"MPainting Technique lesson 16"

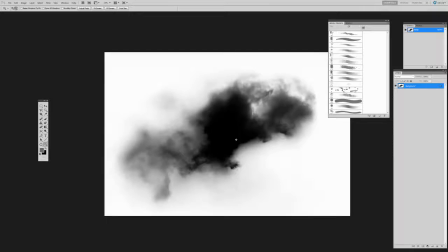Instead of using a cloud brush, I can use these alphas, bring it in,
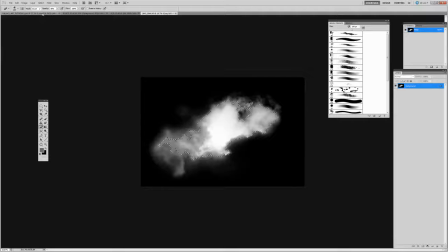copy, paste. You'll see it's huge.
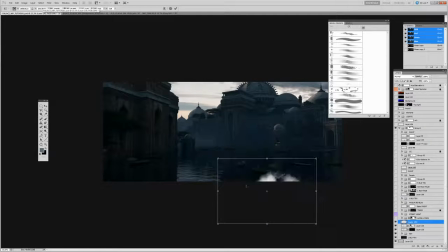So I can scale it down and then use that to paint it like that as my alpha. That's another great technique to use as well that I use all the time. So either one works.
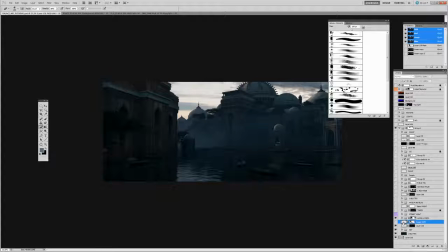I'm going to delete these files because it keeps your PSD a lot lighter and easier to work with.
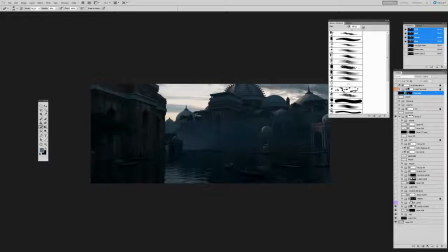Bringing those layers at 4K can really bog down your speed. Alright, now let's jump into street light. So the other thing that we had,
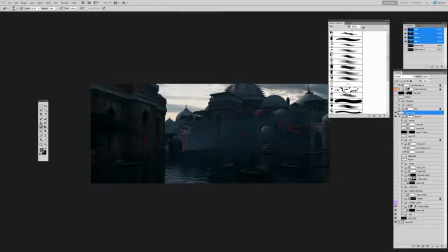well, let's just get rid of this now. We solved this problem. That's at 58%. We solved that problem. And now we have a lot of the lights that are going to help us create separation.
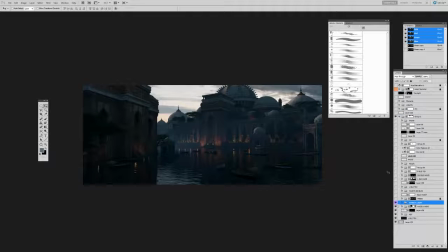So throwing in that light layer,
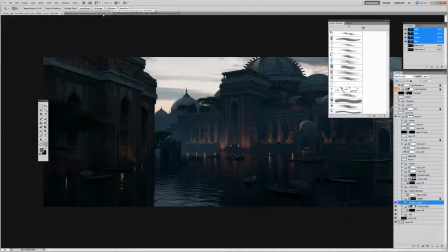building ID, let's go here.
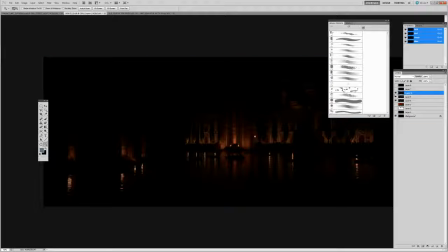Here it is. So this is our light pass.
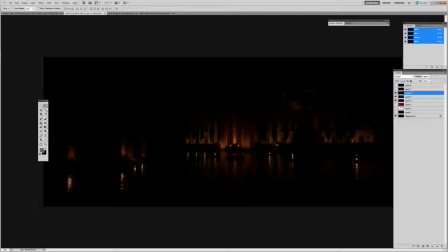You can see already how much separation it helps to create. The same things we were talking about, some beautiful reflection up in that water, and just illuminates the trees, which is good. This is what we want to create that separation. So we copy and paste this over, just like we have been with everything else.
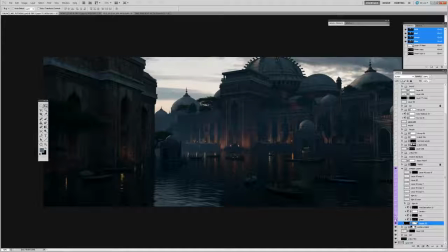And that's how it comes in. We're screening it on, and in some areas it may be too much.
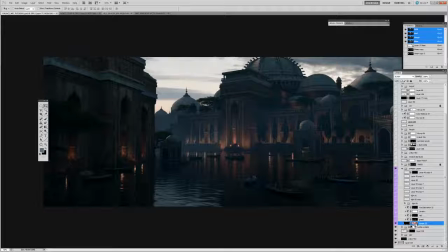So again, don't be afraid to change it around according to your design. If I don't want too much attention here, I'm not going to blast it with light like it was in the light pass.
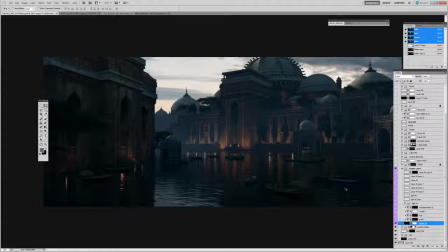I find that that's too distracting, so I'm just going to paint that out. And I have to paint out that reflection too because there's no longer light there. So let's take a look at some
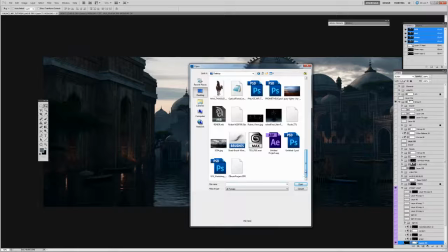reference here.
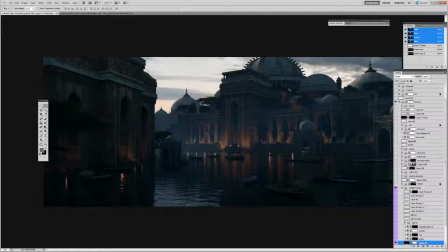I'm not sure where it is.
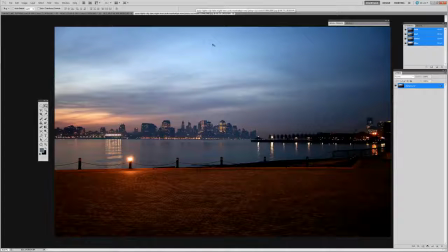Let's take a look at our reference here. Alright, so looking at light reflection, you notice the different colors as well. Color shifts depending on the type of light that it's reflecting. So a little warmer here, yellower, and then we get into some little bit of green yellow in here.
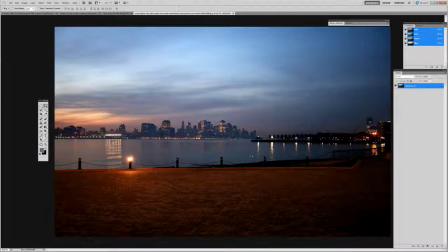So we really got to pay attention to some of that shift of color.
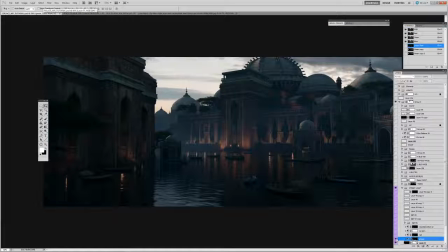We take a look, and that's exactly what this is doing. Is it's starting to shift the color of some of these lights differently to get that a little bit more of a realistic look. So, and then we'll have adjustments on depending on how much you want the light to impact it.
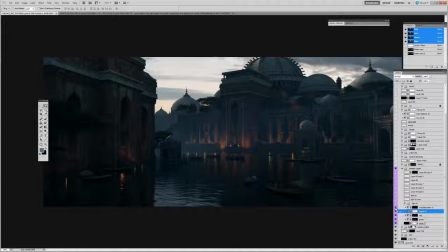I felt like it was too bright. We just need to knock it down, and maybe it was too saturated or not saturated enough to shift certain elements of this.
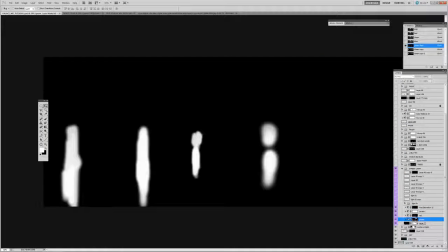You can see they're painted in the masks for the color corrections to what I need.
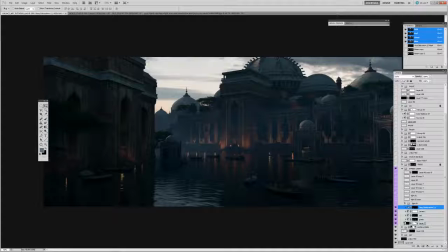So always changing your light passes.